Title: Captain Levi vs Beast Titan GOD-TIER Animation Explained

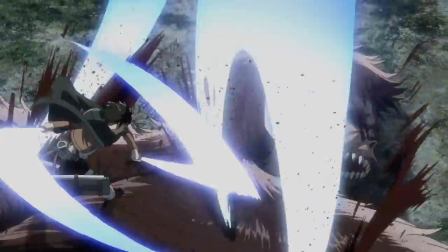(8:11)
Now, as Levi is slicing up the Beast Titan like crazy from the back, they actually lower the exposure, which as you can see here,
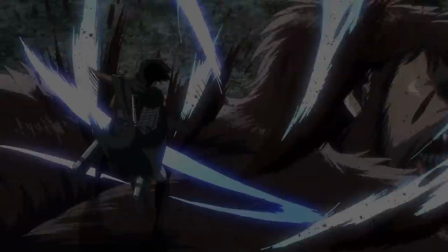(8:17)
I copy and pasted the scene and raised the exposure so you can see what it would have looked like without their lowering of exposure.
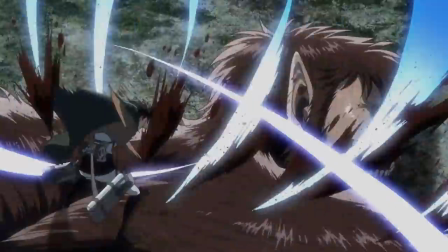(8:23)
The reason that they do this is for people who have photosensitive epilepsy.
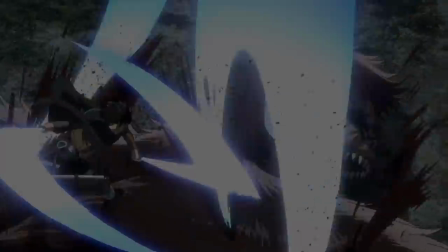(8:27)
After the whole Pokemon incident, anime now, they tend to do this on scenes that they think might trigger epilepsy.
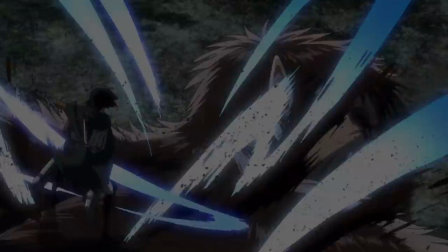(8:34)
And you'll see this a lot, especially in My Hero Academia. They do it here on Attack on Titan as well.
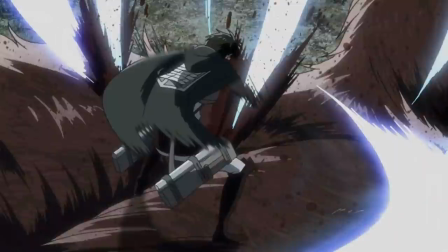(8:39)
I'm hoping that none of you have epilepsy because I'm showing you what it looks like without that. Regardless, this is just a fantastic scene.
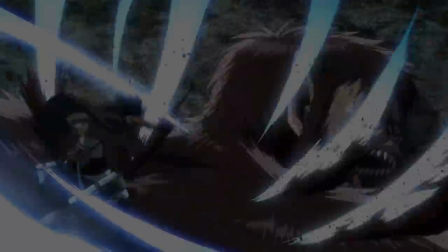(8:46)
A great loop of slices and blood coming out.
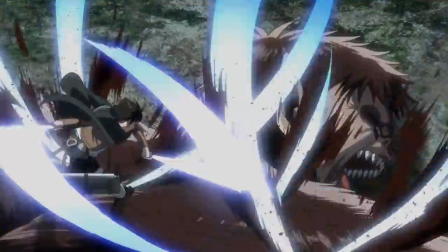(8:49)
You can feel the power of Levi as all those blades directions are coming out, slicing him into a million pieces.
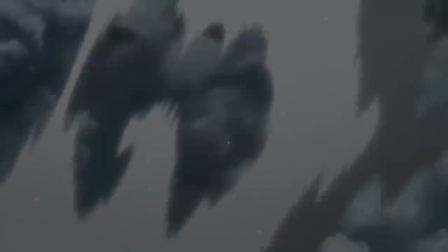(8:56)
And finally, Levi plants his foot and with a mighty swing, rips out the human from the Beast Titan.
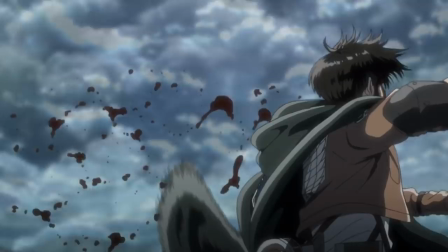(9:02)
Footwork is commonly used in anime to emphasize that the character is getting ready for a massive blow.
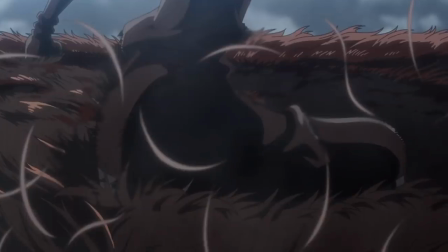(9:07)
You see Levi's right foot slide back and then slam down so hard that even hair follicles from the Beast Titan are flying up and his ankle twists.
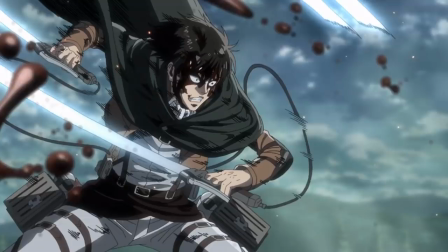(9:16)
You get great artwork and coloring here from Levi.
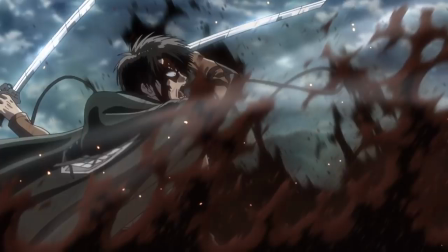(9:19)
A huge slash as the spread of blood follows the direction of his slice and look at the eyes on that man.
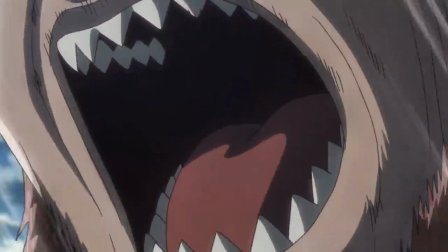(9:27)
He is a psycho. And with that the amazing cut is pretty much over.
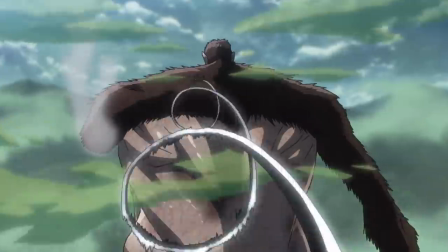(9:32)
Wow, so much animation experience, understanding of physics, and just raw talent went into this cut.
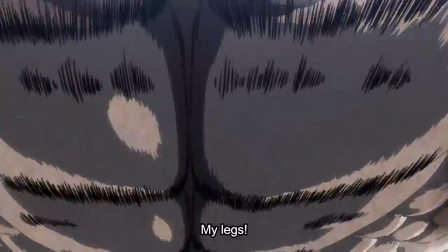(9:40)
This will go down as one of the best animated cuts in history. It's something that people are going to want to re-watch over and over again.
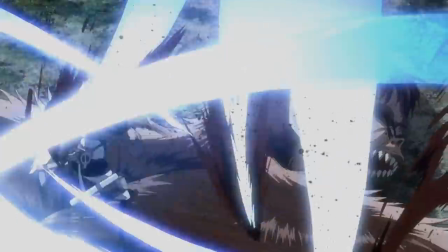(9:47)
I know I am, and I hope that this video taught you a few things about animation and shed some light on the skill of Arafumi Imai,
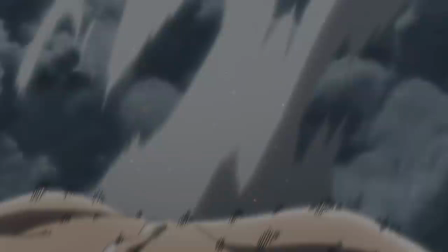(9:55)
because this guy is a legend of animation. Thank you guys for stopping by my video today.
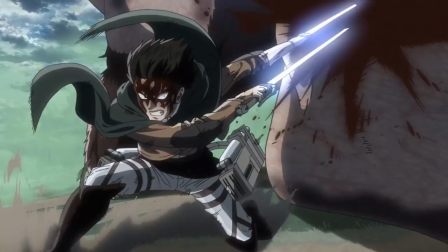(10:01)
If you enjoyed it, please leave a thumbs up down below and comment if you haven't already, and I'll be seeing you soon for another video.